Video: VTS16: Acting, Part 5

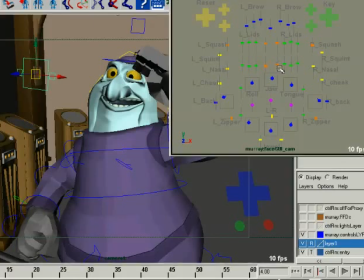(24:42)
Okay, so then we turn on being able to pick our little things here, and we mess around with building our faces again. The eyes are important. You always want to make sure that the eyes read and carry the emotion that you want.
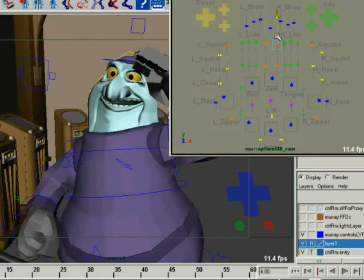(25:00)
If the lid is too heavy, it doesn't carry the emotion that you want. So you want the lid to be there. Maybe a little more crunch to the brows, but not too much. I want to close this face off, this side of the face off a little bit.
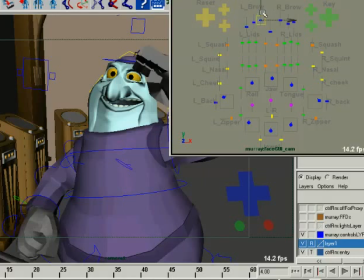(25:17)
Not too much again. Just it's sort of carrying the same beat from before, but it's just in a emotionally it's kind of the same place. But I want it to be real strong down the middle here, like a really strong V,
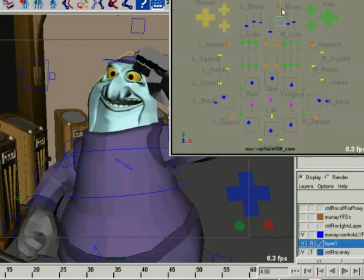(25:31)
like I'm really ready. Okay, but we don't want him to seem like he's super mad or anything because he's smiling. So you just got to study brows and see what works.
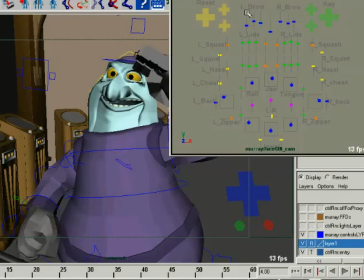(25:46)
And like a fuming or a steaming brow, or someone who's like really mad, you'll find that the outsides don't go up too high. That's more of an energetic angry. If you want to make a character seem really mad, you're going to flatten this stuff out.
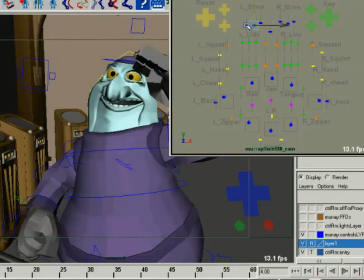(26:02)
Now that's starting to crunch into itself a little bit there, but that's okay. But you're going to flatten the, like if I was going to make him more angry, I would flatten it off more. But I'm going to undo that because I want it to feel more like,
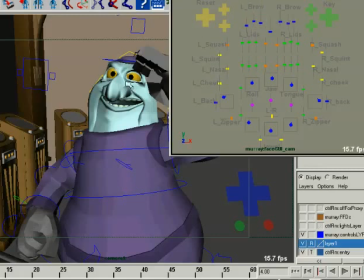(26:17)
it's a smiling frown rather than, a not smiling frown, if that makes any sense. Okay. So he says sir, so I'm going to build a little bit of an R shape into this mouth.
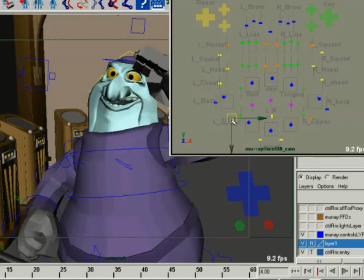(26:34)
Why? Because why not? I know he's saying sir at this moment. I mean, I've done my planning and my blocking and in my thumbnailing. I know what he's saying and when he hits this pose.
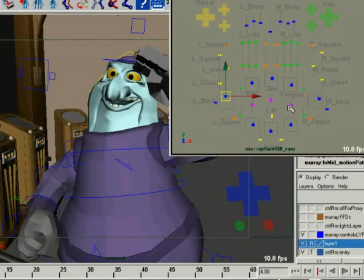(26:48)
So if I know he's saying sir, why not just go ahead and build some of that R shape in there? Because if you can do it here, then you're already one step ahead of the game.
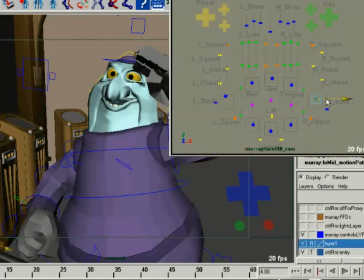(27:06)
And sir doesn't always have to be, that R doesn't always have to be super tight. You notice I don't like to make the mouth the same shape on both sides. It's more of a facial animation thing, but there's asymmetry in everything we do, and in faces.
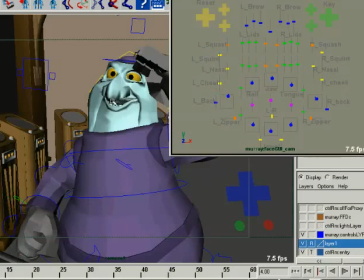(27:25)
To me, when somebody starts making the right side of the face of the mouth and the left side of the mouth do the same thing, I'm guessing they're either using a preset library or they're not being imaginative enough with how they go ahead and use the face.
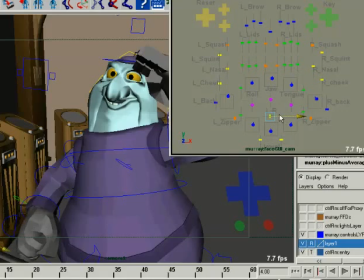(27:44)
You want to have that asymmetry because that's life. And so I'm going to close off this side a little bit more, but have this side stretched out a bit, and that's fine. Because it just has a nice appealing feel to it. And we'll keep this side crunched up just because, why not?
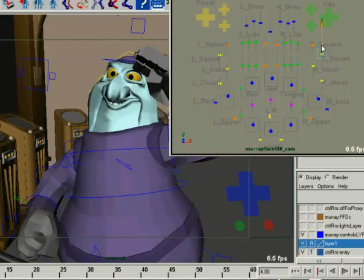(28:03)
It looks good. Take the squint down a little bit, take the nasal down a little bit, and take this nasal and move it up a bit. And we'll take this squint and move it up a bit, just kind of even off the face.
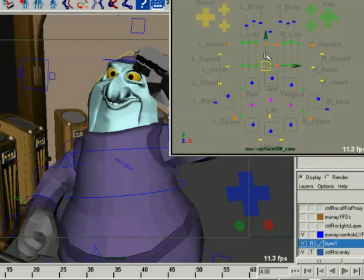(28:18)
And we'll take this lid and we'll pull it up a bit. Alright, so looking at all that, we key that guy.
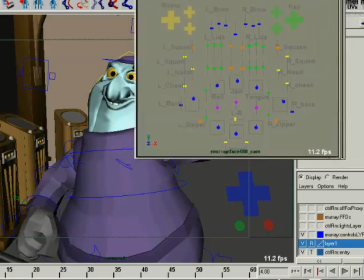(28:27)
And for those of you who haven't seen this before, just a quick overview. This is just a simple little interface.
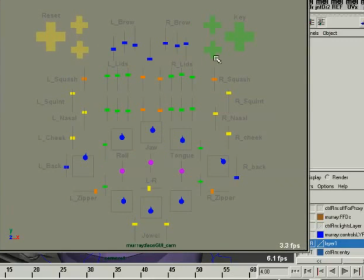(28:33)
Each of these little things is selected, and it selects, each of these is wired into a parameter. So I have squashing of the eyes, which is broken right now in the rig. Squint underneath the eyes, something that controls the nasal area of the face.